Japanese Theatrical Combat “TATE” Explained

Tate is not very well known outside Japan, but many people have seen the samurai movie.
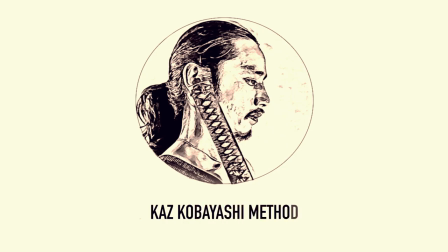(0:12)
These movies all use Tate. I'm Kaz, an actor, Japanese sword fighter choreographer and trainer from Japan.
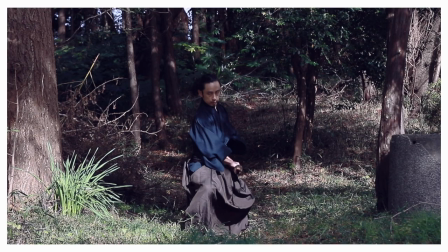(0:20)
I teach Japanese sword fighting as a way to improve your body and mind harmony. Everyone is welcome. Tate is a Japanese theatrical combat with samurai sword. It comes from budou, which is a Japanese martial arts. Tate and budou are fundamentally the same, but one is for performance and one is for fighting. Tate was also influenced by buyo, which is Japanese traditional dance. Tate is designed to look dramatic. It is also designed to be safe for the actors. Today, we are joined by Yoshinori Komata. He is an actor and he is also my Tate student. Okay, let's begin!
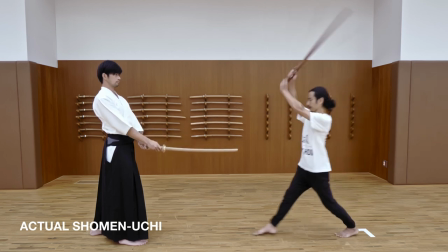(1:13)
In Budo, we strike like this, but if we do that in film or stage, it looks small and impressive.
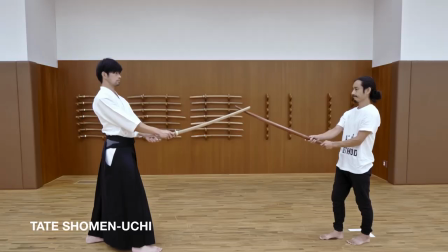(1:21)
So we lean forward like this to increase the dramatic effect.
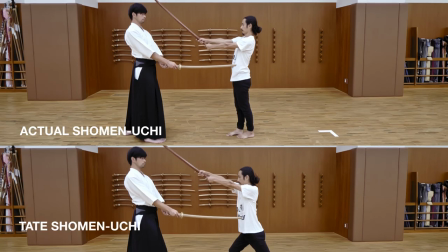(1:26)
In both budo and tate, the blade follows a similar arc.
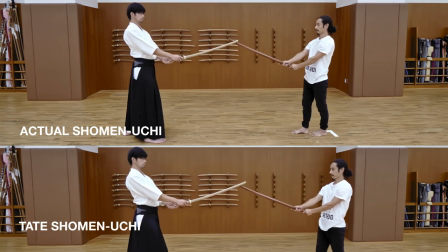(1:32)
If you know budo, then your tate swing will be much more realistic.
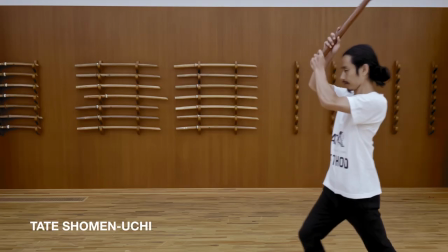(1:37)
In tate, we raise the sword straight up. This is for safety.
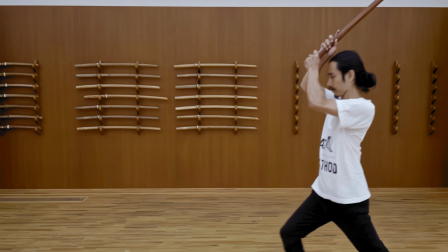(1:43)
In action scenes, there may be someone behind you, so we do this to avoid hitting them.
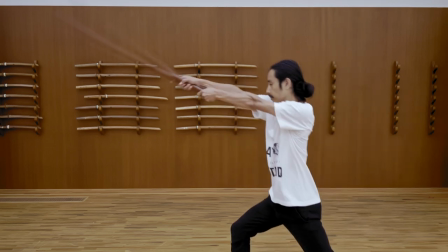(1:50)
The strike is done like this.
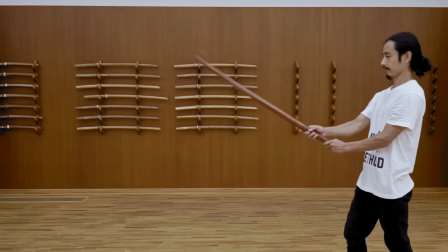(1:52)
You stretch forward to avoid hitting the head. we strike as if we are aiming for something beyond the opponent.
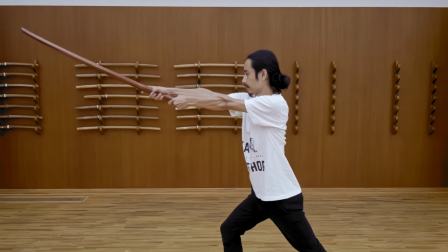(2:00)
By doing so, we get a nice graceful motion that also looks strong.
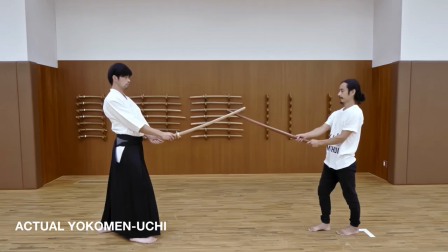(2:08)
The same goes for Yokomen Uchi. This is actual strike.
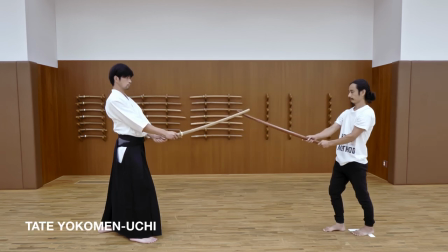(2:13)
But this is dangerous, so in Tate, we reach for a point for away like this.
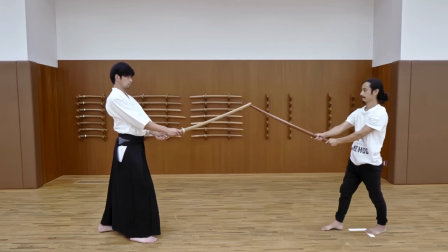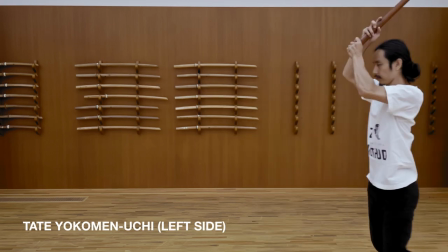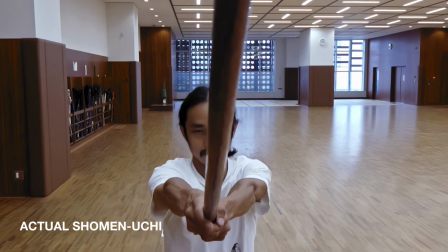(2:30)
Here are some more camera angles, so you can see what it looks like.
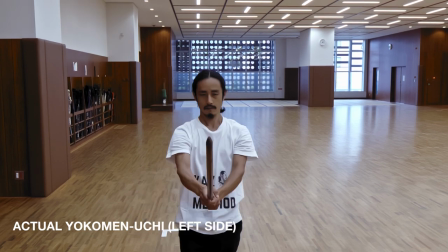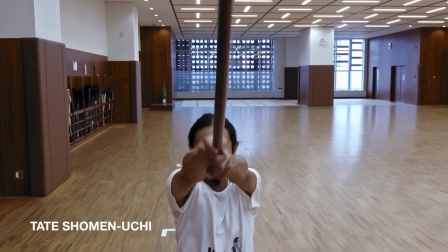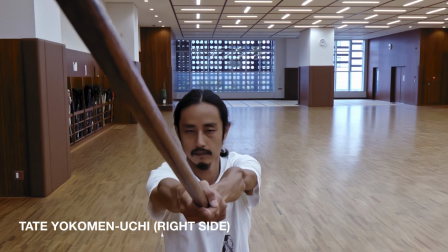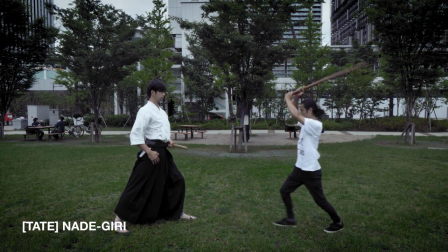(2:58)
When you strike the tosser, slide your sword across, without using your strength.
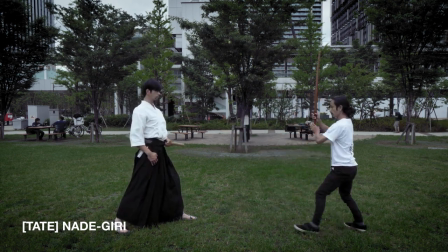(3:04)
Just feel the sword on your opponent.
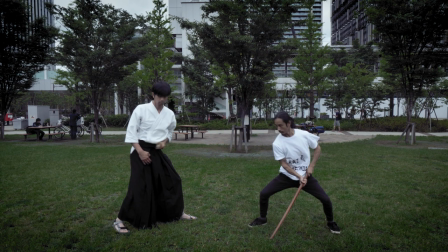(3:07)
After your sword is clear of your opponent, then put your strength in and take your stance.
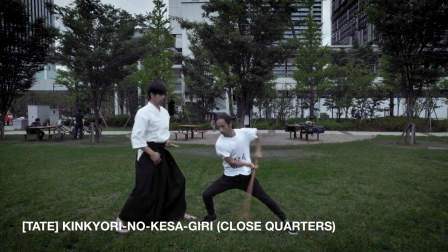(3:17)
This is a cross-quarters kesa giri.
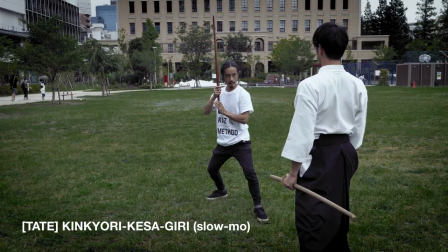(3:20)
The camera or audience is on the other side and it appears you are doing a kesagiri.
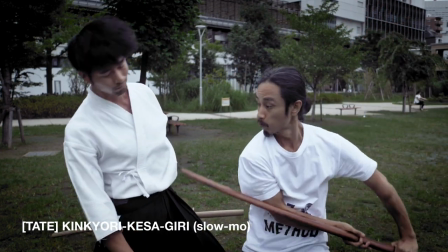(3:27)
In this move, we follow the tip of the sword with our eyes to make sure we do not hit our opponent.
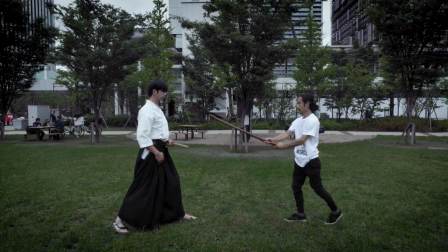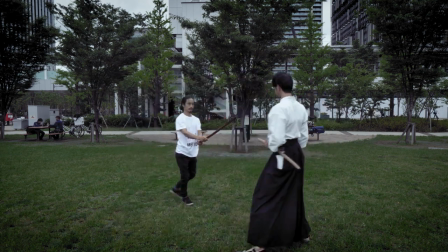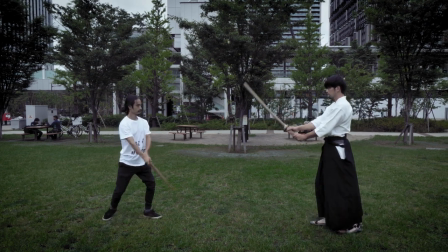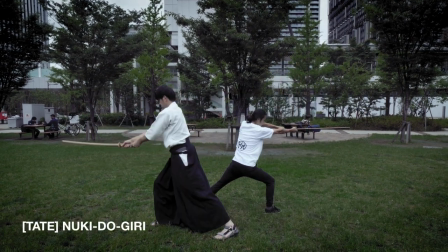(3:51)
Nukidougiri. Guide the sword across your opponent. Nukidougiri no nadegiri.
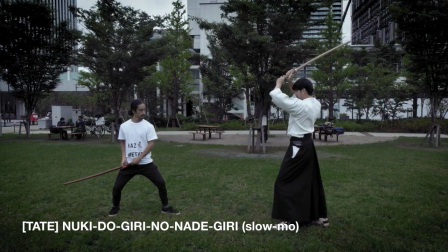(3:56)
Strike your opponent sideways. Let it glide across gently.
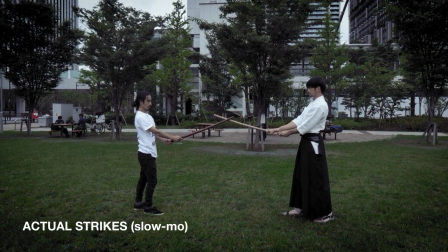(4:06)
Here are a series of what actual strikes look like.